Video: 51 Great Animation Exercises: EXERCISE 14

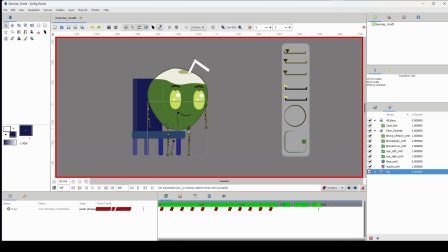[4:14]
And that looks perfect to me. Well, not perfect, but it looks really good to me when played in motion. Okay, you can't notice the mistakes.
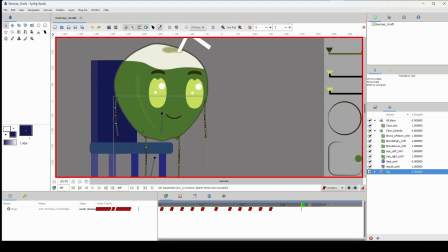[4:22]
So I'm just going to add a few eye blinks here, or at least one eye blink, and we will be done with our animation.
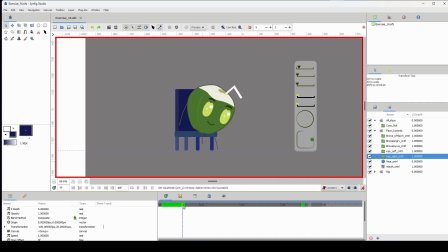[4:30]
And I'm going to put it here, maybe here when he's stepping down.
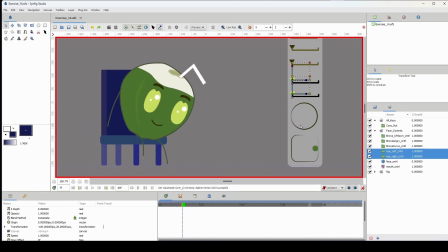[4:33]
So I'm going to select both of my eyes here to make this faster, and I'm going to change this to an ease in, ease out keyframe. Let me just move this. Well, let me move the both of them all at once. Select both of them, move it down there, move it back.
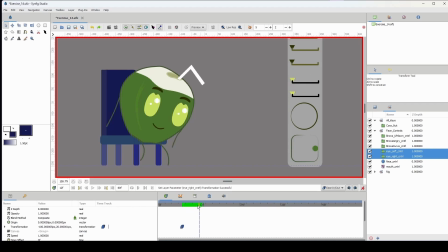[4:49]
And then as he gets down here, maybe I'll have the eyes closed here. I'm just going to move this all the way down before it actually disappears there. So I'm just going to leave it right there. And then I'm I'm going to move down my timeline here, and I'm going to move this back like so.
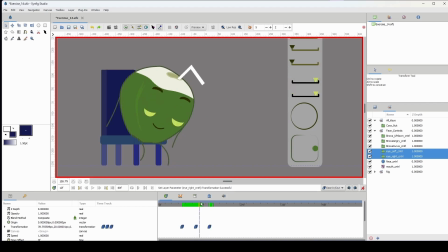[5:08]
To open his eyes, let's see what we have here. All right. And that adds a bit more interest to our animation here. And also, I'm going to work on the eyebrows. So let me see here.
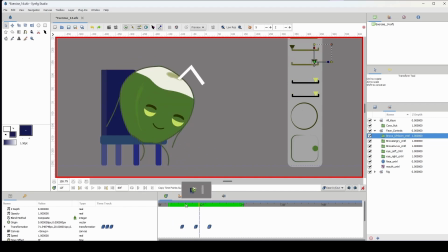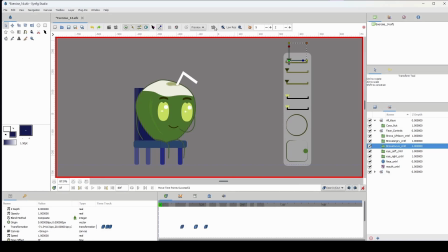[5:33]
And let me zoom out here and preview this and press play. Okay. It kind of blinks really fast, so maybe we can't see it.
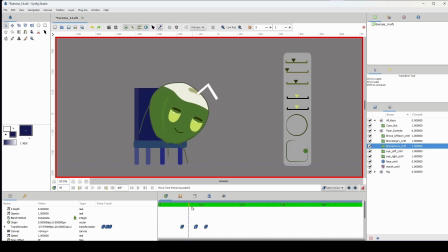[5:53]
Maybe we could have the eyes pause a bit before it opens. So I'm going to go ahead and do that. Let me go to the eye right here. I'm going to just duplicate this frame, move it over a bit, maybe 2 frames down, and I'm going to do the same for this eye, like so.
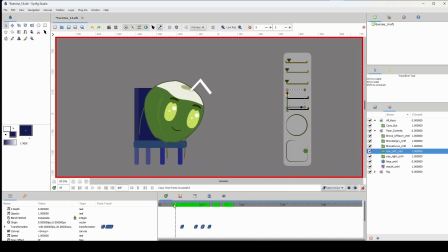[6:14]
Yeah. So we can actually see when it closes and when it opens. Yeah. What I could do, I could actually just move this arm back here, put it on the chair to make it seem as if he's pushing himself off the chair. But I think this is okay to me. So that's it for this video.
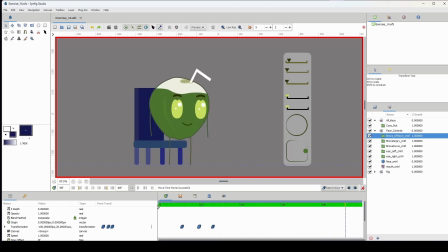[6:34]
I will see you in the next exercise.